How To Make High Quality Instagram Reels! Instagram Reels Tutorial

1,000 thank yous to Skillshare for sponsoring today's video. The first 1,000 people to click the link in the description will get a free Skillshare Premium Membership Trial so you can explore your creativity.
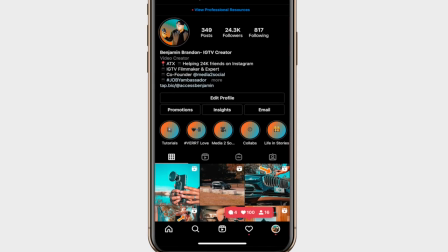0:10 So Instagram Reels has been killing it lately, and it's even doing well for me personally. I'm gaining more followers, I'm getting more views and more likes just through my Instagram Reels. And one of the biggest questions that I get from you guys is how do you make your Reels look so high quality, so sharp, crispy, my personal favorite, tasty. Well, funny you should ask, I'll show you, intro.
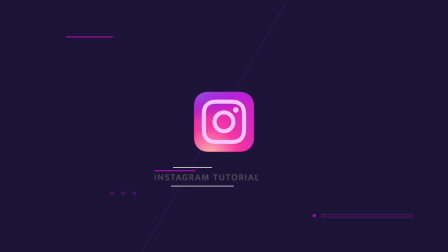Salutations everybody, Benjamin Brandon here. Welcome back to another Instagram filmmaking tutorial. It's another tutorial, I'm staying consistent on the tubes. In today's video I will show you my six step process and how I achieve high quality reels.
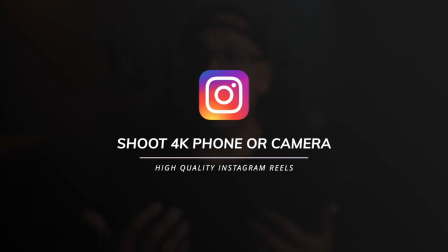0:50 The first thing I think about when I create Instagram reels is to make sure I shoot 4K. For me this rule applies on my phone and on my camera. But Ben, doesn't Instagram compress the heck out of our uploads to 480p? Yes. However, I'm advising you to shoot 4K for this reason.
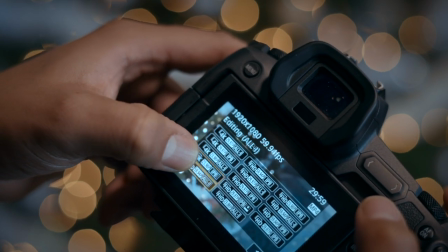1:04 Because Instagram compresses our video so much, we need to do our best to upload as much resolution and quality as we can.
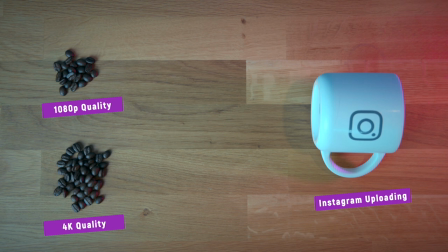1:11 Think of it like this. Let's say you upload a video in 1080p. That is a decent resolution and a decent amount of quality, but understand once you upload,
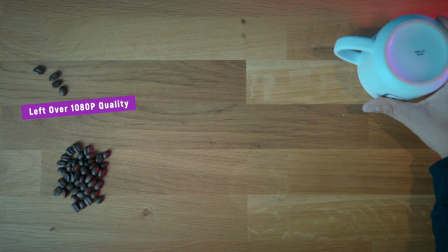1:19 you're already losing some of that quality and therefore you're giving Instagram, well, not that much.
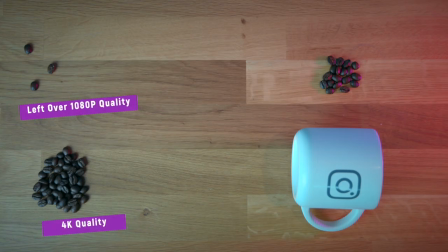1:26 Whereas 4K, you have a bunch of resolution to upload.
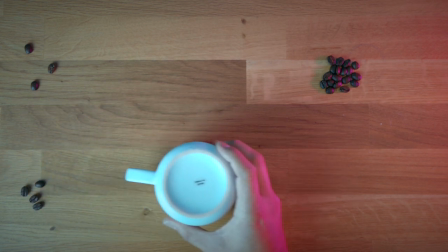1:29 And yes, as you still lose quality uploading to Instagram, you still provide a good amount of quality to Instagram even after the upload process.
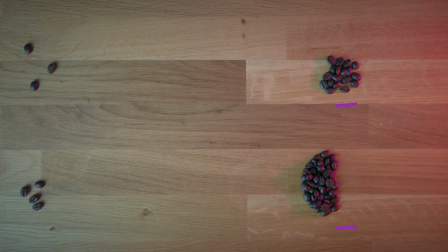1:37 Even if you're not exporting 4K, this strategy is super helpful. So the more you give your video, the less Instagram will be able to take away. The second thing I do when I create my reels is to shoot in specific frame rates. Now most creators don't shoot 30p to create a cinematic sequence.
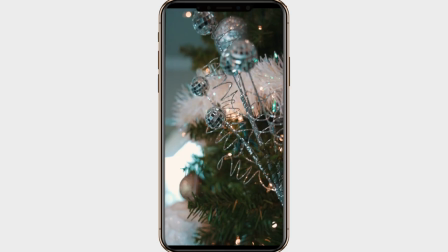1:52 They use 24. But reverting to 30p does two things that 24p doesn't. The first is it's a bit sharper than 24p by definition. 24 frames a second allows you to capture a lot of motion blur which is essentially why it looks so cinematic and adding six
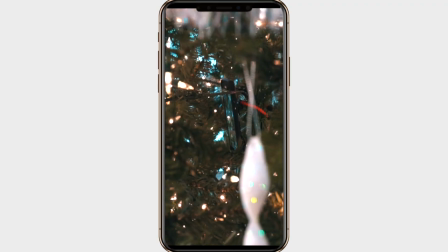2:06 more frames to that going to 30p provides less motion blur which gives you a little bit sharper of an image.
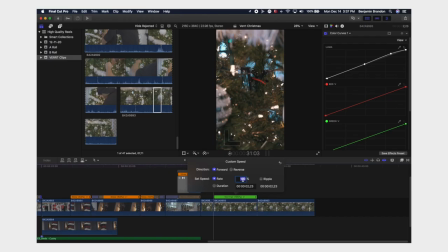2:12 The other benefit to 30p is you're actually able to slow it down a little bit about 70 to 80 and in doing so you get a more fluid visual. It also supports internal stabilization for your editing software,
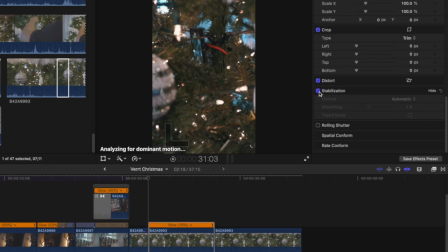2:23 because you're slowing the frames down or stretching them out a little bit, you're able to analyze a lot so you get more stable footage. So whenever I'm talking to the camera or A-roll, I shoot in 30p. And I'll get into exactly why I do that with my next tip.
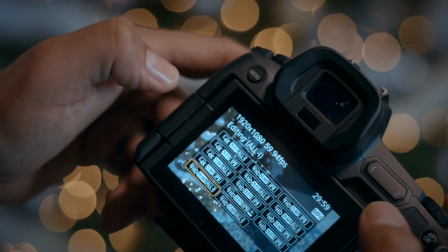2:36 When it comes to 60 frames a second, you want to use this for your B-roll.
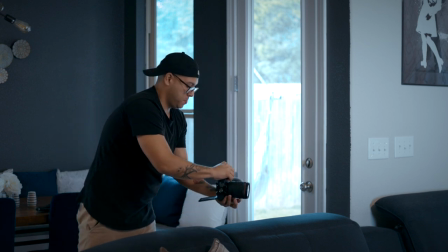2:39 This is how you get the slow motion, fluid, buttery, crispy, tasty, whatever adjective you want to put it on footage.
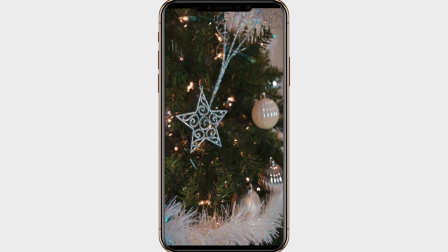2:46 This is how YouTubers, filmmakers, anyone who wants to make slow motion cinematic footage shoots b-roll in 60 frames a second. The more frames you have, the more you're able to slow down your footage, the smoother it looks. Yes, again, that is both for your phone and for your camera. And with all of that, the third step in my process is to edit all of that on a 24p timeline. Now, this is technically breaking some traditional editing rules, but the benefits that I just mentioned in the last tip all apply to a 24-frame timeline.
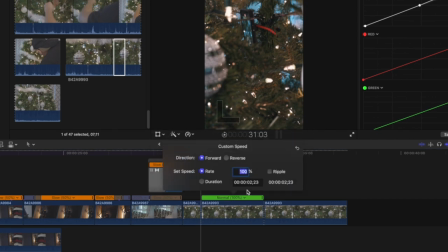3:15 A 24-frame timeline allows you to slow down 30 frames a second footage to that 70 to 80 percent I was mentioning.
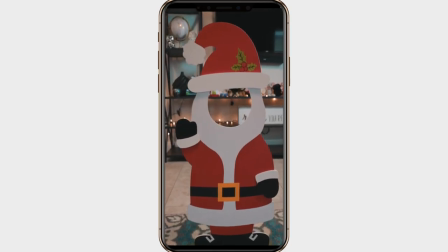3:21 Now with your b-roll and 60 frames a second, slowing it down on 24 timeline looks so good you would want to slap your mama and ask her for a biscuit. I don't know where I come up with these things guys.
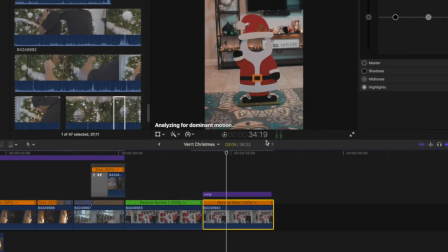3:33 You can slow down 60p footage by 50 percent in a matter of seconds and that will get you that buttery smooth b-roll that you're wanting on a 24 frame timeline. Traditionally the frame rate you shoot in is the frame rate you edit in, which yeah, if you're shooting a movie or a documentary, sure, that makes sense. But we got to get innovative when it comes to Instagram and vert content. Next, it's time to make the footage look pretty. And that's the fourth thing that I do is color correct and color grade. Now for some of you, that process may be difficult because you do everything on your phone. My advice to you would be to delicately use any filters that come with the editing software that you're using on your phone. But for those who want to take it up a notch, here's what I do.